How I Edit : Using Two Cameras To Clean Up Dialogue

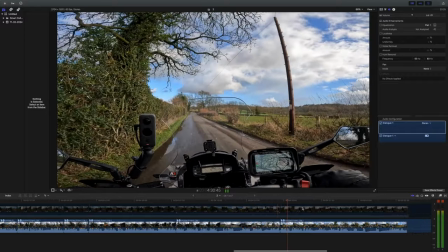(16:02) it just looks rubbish until you get it spot on teapot one he's got it if you watch teapot ones videos it's constantly between between cameras
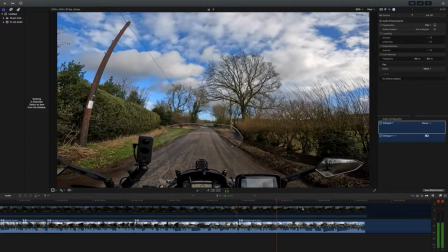(16:10) and you never get the sense that he's
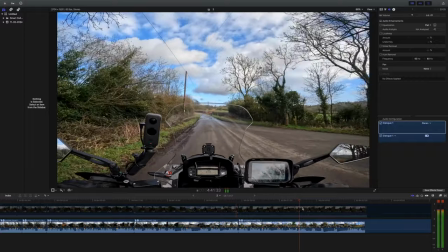(16:15) you know five ten miles down the road you
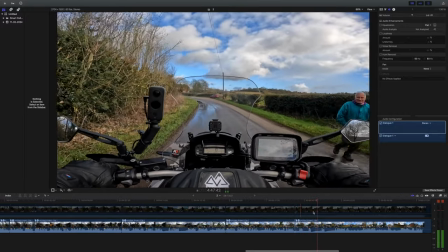(16:21) would never know morning thank you well let's get rid of this thank you then i had no idea what he said bloke on that bike
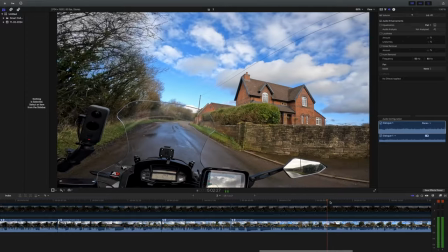(16:32) i want that house like something there look at looking out
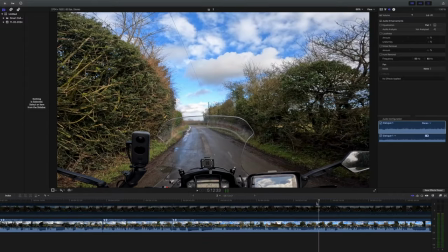(16:37) this video is only going to be a little one right okay we're back on topic so get rid of all of this
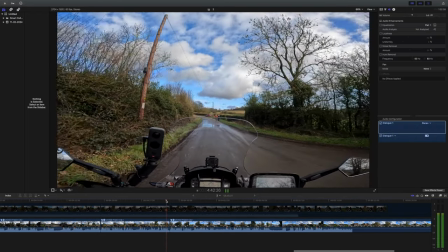(16:46) the road. So that's all this video is, it's only going to be a little one.
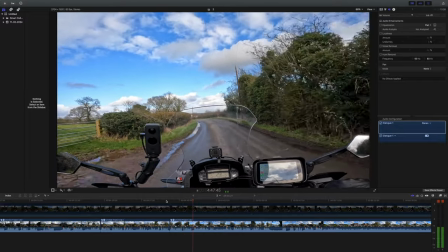(16:49) Well, this part's only little as I don't know how long the video's going to turn out because I'm actually going to go through the editing part as well.
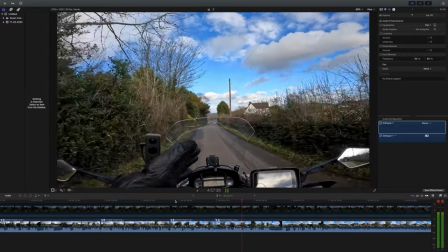(16:59) And I'll demonstrate showing you only using one camera where we're going to cut the audio out and you can see the jumps and how it doesn't work.
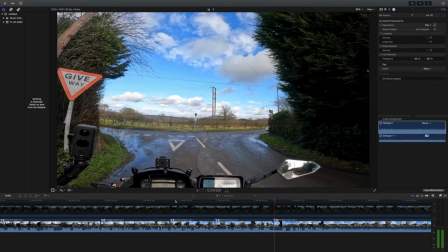(17:10) I'm going to cut there so that's going to be my little
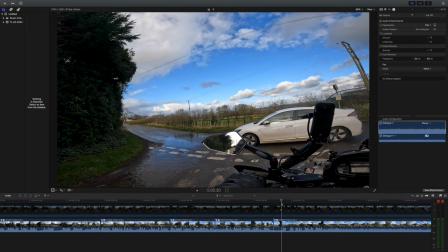(17:15) so that's
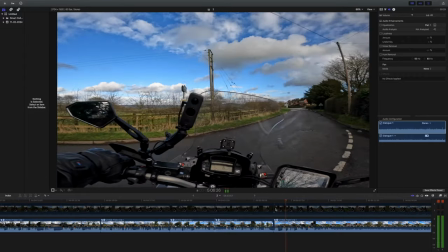(17:21) going to be my little video the first one showing how i edit what i'll do
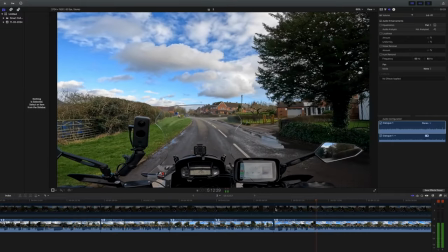(17:27) i'll make other videos on the other things i do to edit okay
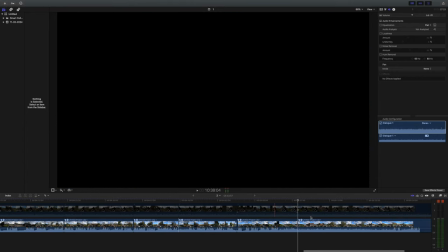(17:35)
now we've got quite a big gap so
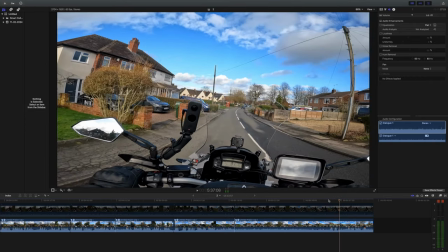(17:39)
that's that so that's that okay we'll cut that out
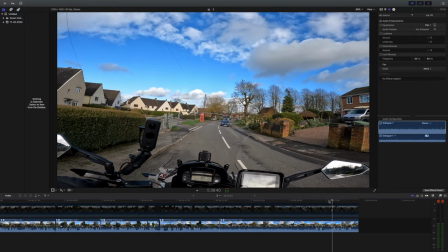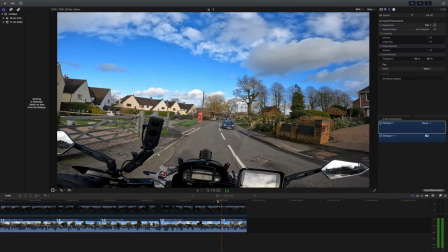(17:51) so that's it for this video i'll see you on the next one
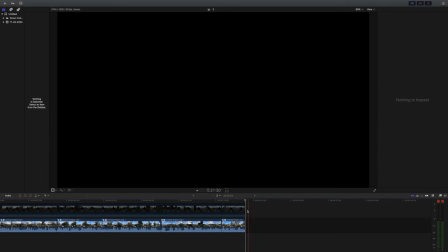(17:57)
okay so that's me video i've cut out there as many pauses as i want and i've got rid of a lot of the stuff where I'll go off topic what you'll find there is as you watch it you'll see the jumps where I've cut it out because it's using one camera this first
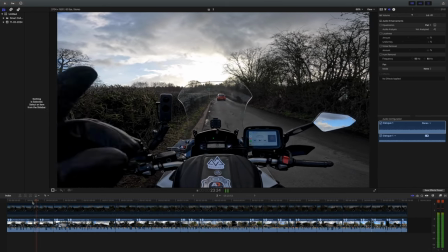(18:14)
little video I'm going to show you why it's important to have two cameras ideally you need two cameras so you can see the jumps
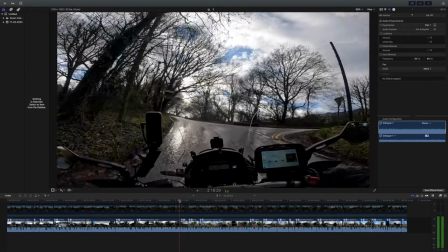(18:23)
it just doesn't look good in view and this is where it comes in handy and a lot of channels still leave this in.
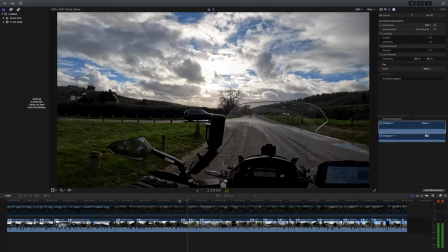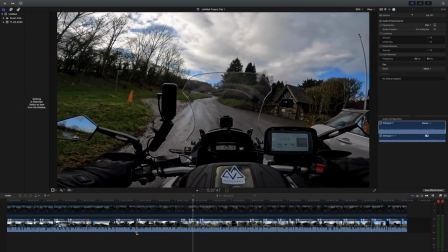(18:36)
So the only thing they will notice is on these gaps there might be a different
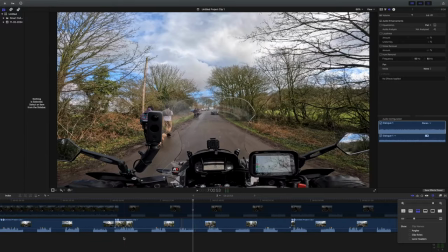(18:43)
in background noise so you'll leave a little clip.
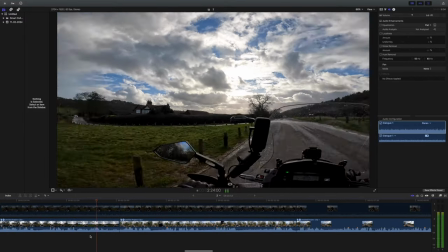(18:49)
You can hear a bit of a change in the sound.
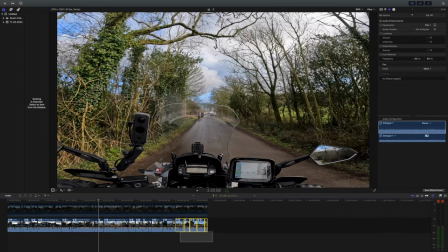(18:57)
that's what i will do now on these clips i'll
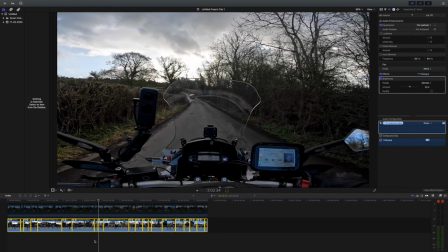(19:03)
detach the audio from the video and
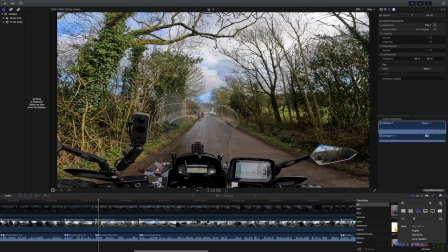(19:08)
then what i'm going to do i'm going to put a little crossfade on the audio and that should get rid of any clips in the sound it
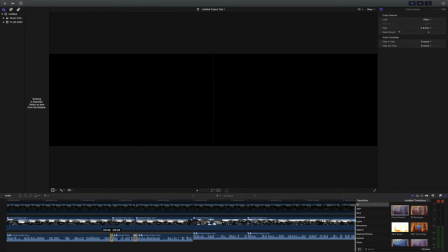(19:26)
only needs to be small